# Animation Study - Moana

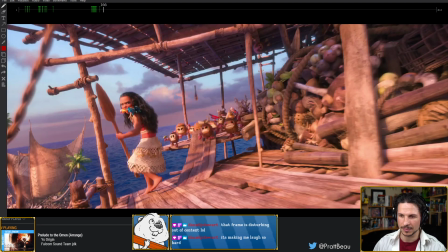2903s
Now, let's go on to the next scene.
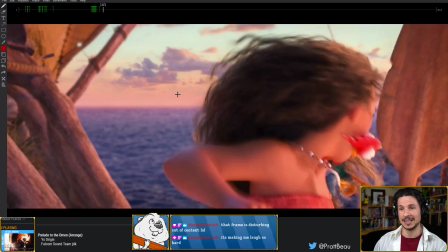2908s
The thing with analysis is you can take a scene that's, let's see, it was 165
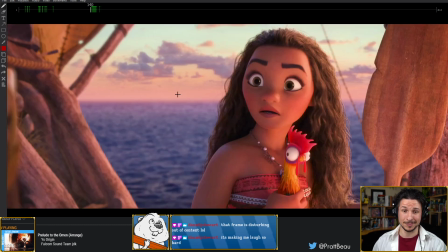2916s
and 140. So 25 frames. This whole shot here is 25 frames long. And we only analyzed the face, not much else. And it took how long to go over this? It's amazing what you can pick up on just a small scene.
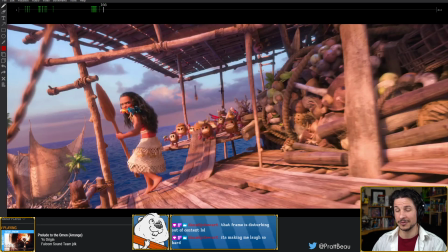2937s
So you can really dive into analysis a lot. So a side note here.
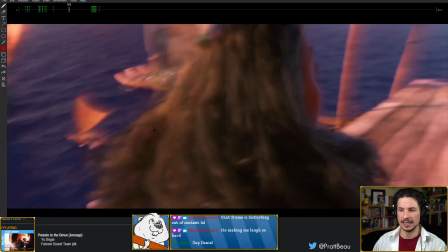2948s
One of the ways that they are really pushing the hectic nature of this
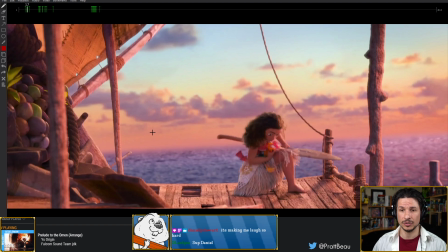2956s
moment is that they are using Dutch angles to exaggerate the tension. So for example, a Dutch angle, for anyone who doesn't know,
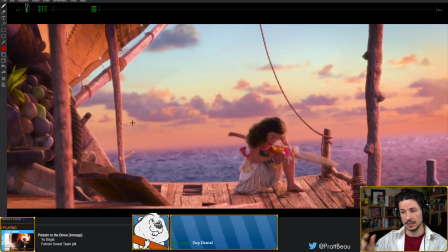2967s
is when you take a camera and you rotate it so that the horizon line is at an angle. If you kind of watch this here, this would be a straight line. That would be kind of a straight line. But if you look at the horizon, it actually comes up over on that side.
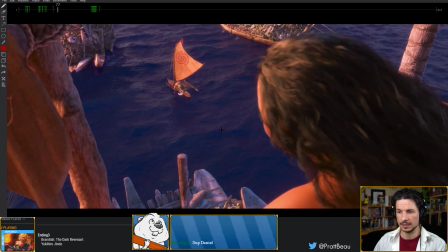2988s
When we cut to the next scene, it's fairly straight.
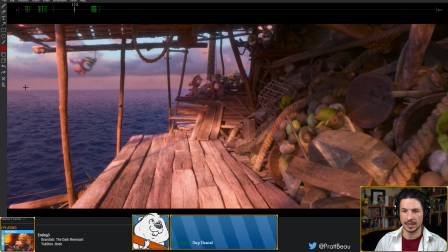2994s
She looks over. Now the horizon line is pretty straight. This is from her perspective. So we are right now seeing what she is seeing. We're keeping the horizon line straight.
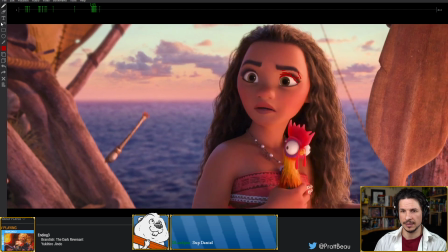3010s
Now here, it's straight once again. She is taking charge of the situation. She is not panicked. If she was panicked, we could add a Dutch angle to show the panic and the what do I do?
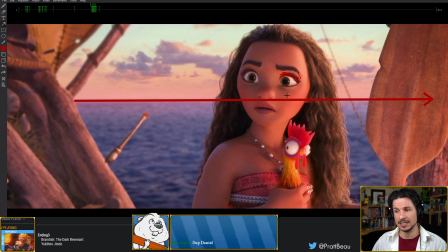3029s
She's just acting on instinct. No, at this point, she is confident in what she's doing.
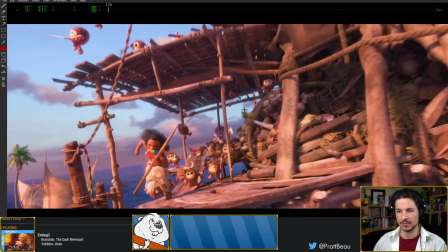3036s
The horizon line is straight. Now we go here, and
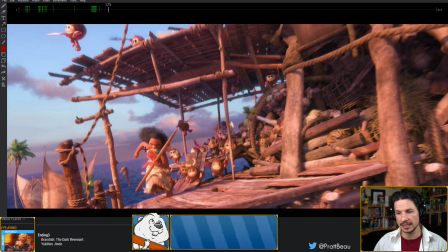3042s
because we've shown that confidence in the character, instead of making this Dutch angle making the scene feel scary or off-putting, like she's out of her element, now it's giving the sense of
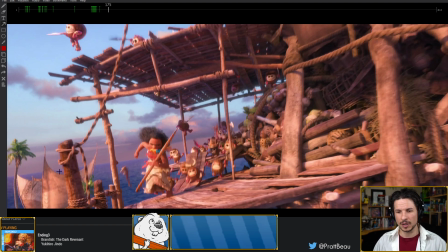3060s
motion. Like even in just one pose, everything feels like it's moving. And that's because the horizon line is way over now.
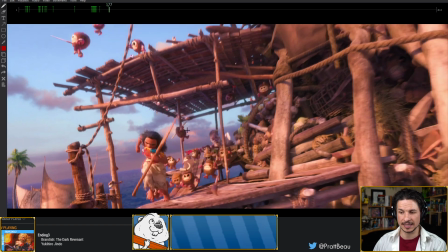3072s
This creates a very nice dynamic range.
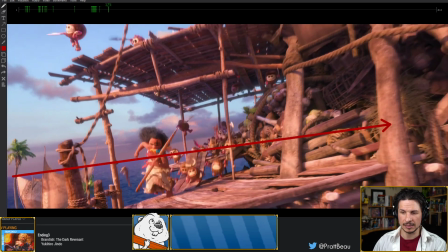3076s
Now, in terms of posing, once again, she's running directly to camera.
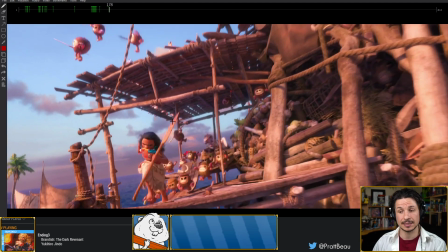3084s
And this type of running is very hard to animate because your silhouette is going to be non-existent.
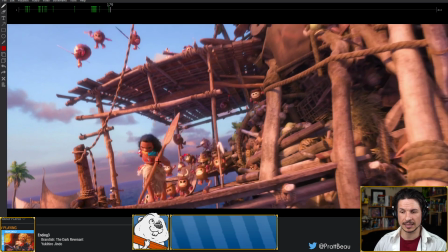3093s
But they managed to do it very well. And the reason that it's succeeding is that they're pushing the 3D space of the scene.
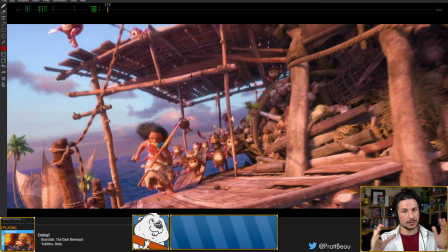3102s
The character's coming forward, but she's also moving in and out. So a good example of this is this arm here. It's kind of sticking out here, but then as she runs,
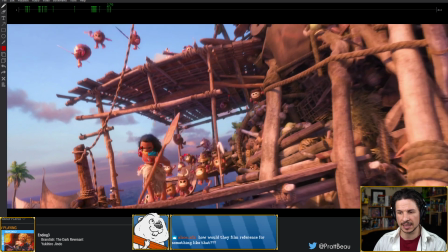3116s
you can see how it wraps back behind the character before coming back out.
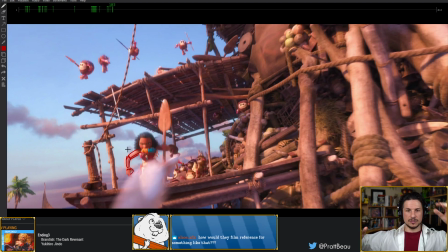3123s
So it's not just kind of doing this during the run. There's this depth and this twist that we can feel just by the arm silhouette. How would they film reference for something like this?
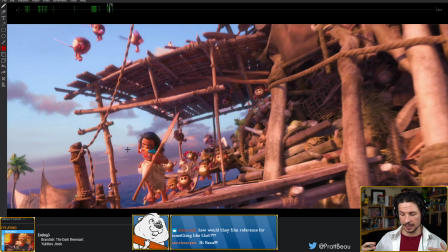3138s
Usually studios have big shot or studio or reference rooms that they can shoot reference in. Sometimes they'll get actors to come do the scene.
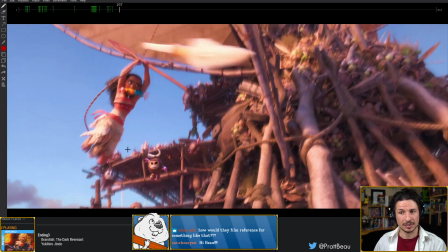3151s
Other times they just make it up. So especially kind of extreme motions like this swing here,
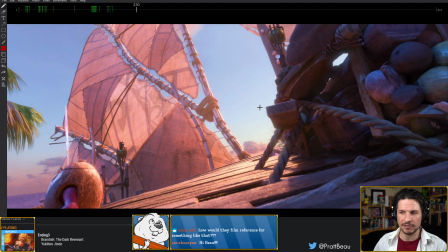3158s
you're not really going to get reference of someone doing this exact moment or motion.
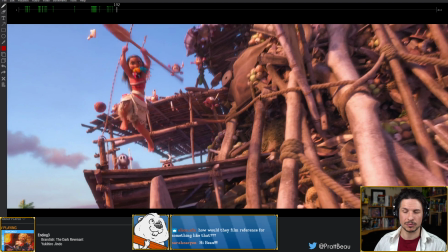3163s
It's very complex. But you can find like rope swings and stuff in parks and just have someone swing on it,
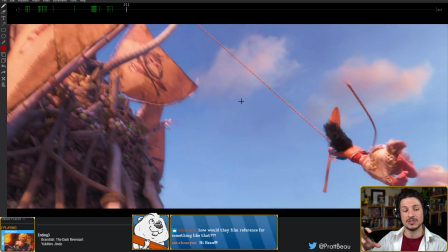3172s
and really you're taking those little elements that you see in those and just bumping them up and exaggerating them like crazy.
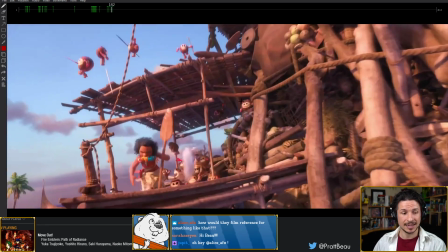3180s
And Sarah, hello!
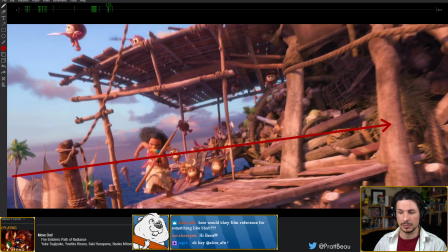3185s
In terms of this posing, they're really pushing that depth to the pose.
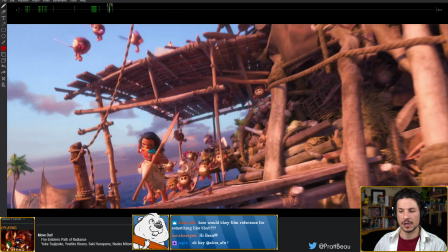3189s
For the legs, they're avoiding the perfect straights.
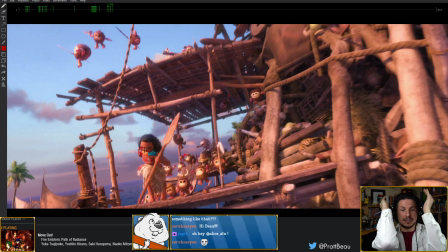3198s
So imagine the knees, let's say these are the knees, and they're pointing straight at the camera like this. And the character's just running like that. That's not going to be interesting because, well, it's flat.
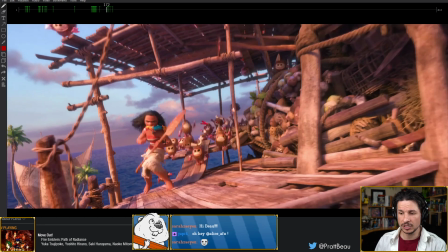3210s
So even though she's running at camera,
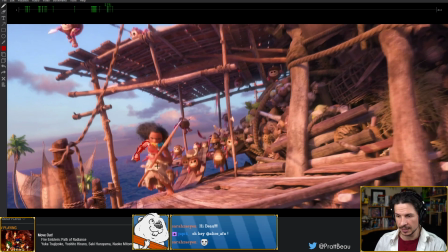3214s
it's hard to see because she's wearing this kind of dress thing, but her leg is actually positioned here. And the other one is out here. So it creates this line of action to the pose.
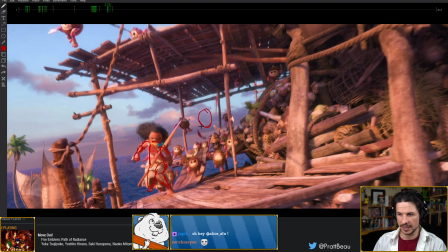3232s
So she's not just straight, hips straight, leg straight, the other leg straight, arms just out like that. They're really pushing the twist in the body.
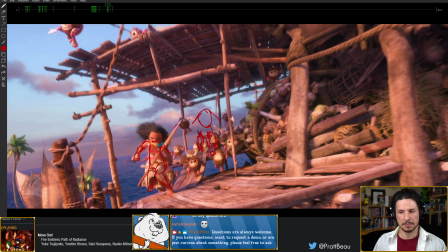3250s
And it creates this dynamic feeling, even though it's still going straight to camera.
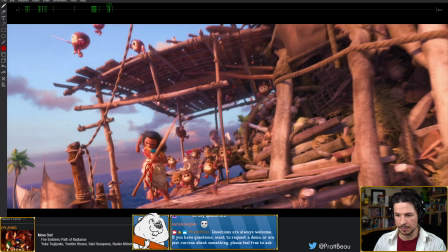3256s
Even here, there's a little bit of a angle to the legs, this one as well. So she's going to camera, but not perfectly to camera. Her head is even at a little bit of an angle here.
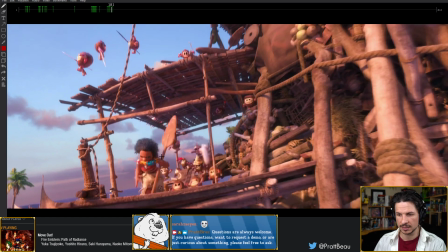3273s
Really pushing that silhouette, pushing those arcs. That beautiful spacing here.
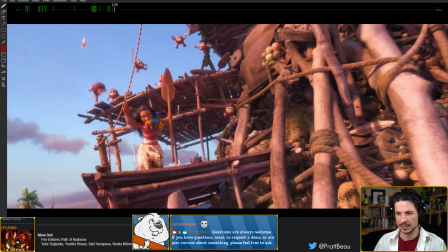3283s
And then that nice jump.
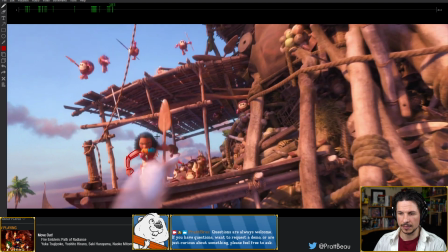3285s
Now, a lot of this is kind of tricky to see with motion blur, but pushing that contrast in the pose.
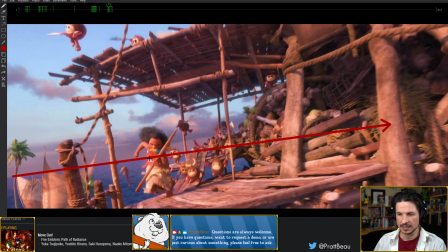3294s
So here we've got a line of action like this. Here, same thing.
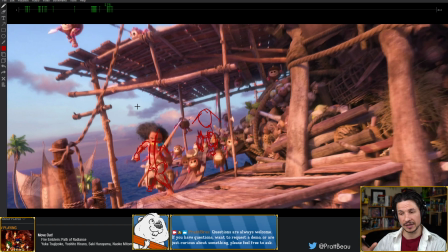3299s
So watch what's happening with the line of action. It doesn't just stay the same.
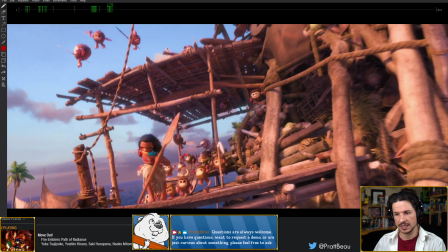3303s
It's bent here, still there.
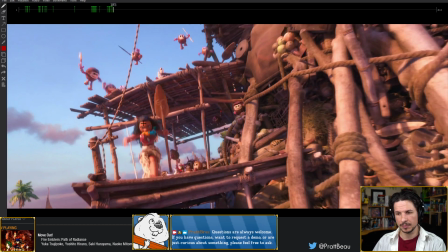3309s
And then as she's reaching up, now it's going straighter.
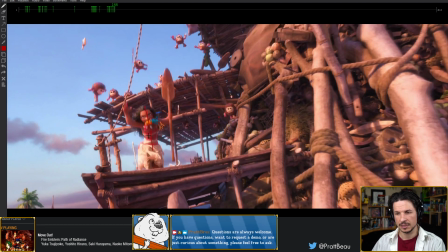3312s
And then as she jumps, we get a little bit of a curve before
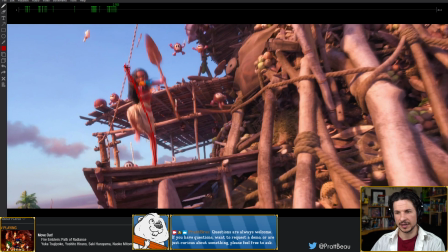3319s
we get that beautiful line of action right through the entire pose. And this stretch versus bend on this side.
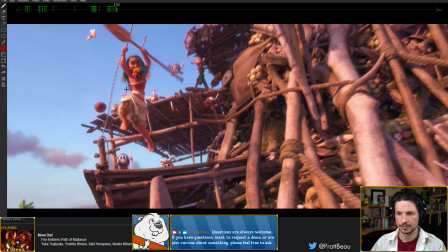3333s
So they really exaggerate that side there. As she catches on now, you can still see it. This stretch versus squash on this side.
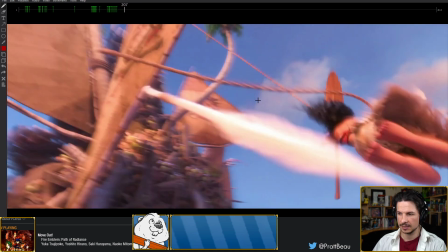3347s
And then as she swings, they still have it.
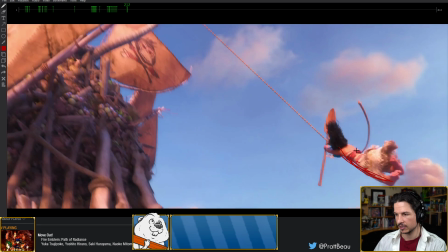3352s
So here we have this kind of curve here versus that. Now this is a little simplified. This is the big thing with line of action and with silhouette or straights versus curves.
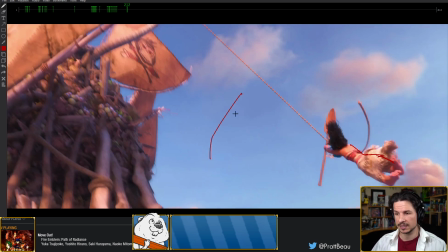3368s
It doesn't necessarily mean that you have to go perfect straight and perfect curve. A straight can still have like variation in the form. There's muscle, there's bones, there's form to the human body that is not just a perfect straight.
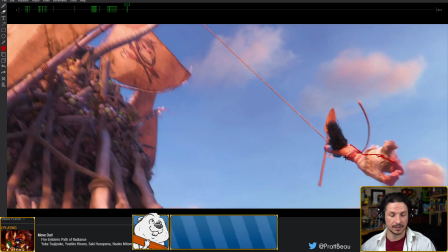3385s
We can exaggerate that a lot of times, but other times you don't have to. But if you kind of look at the overall shape of it, it's still pretty much a straight.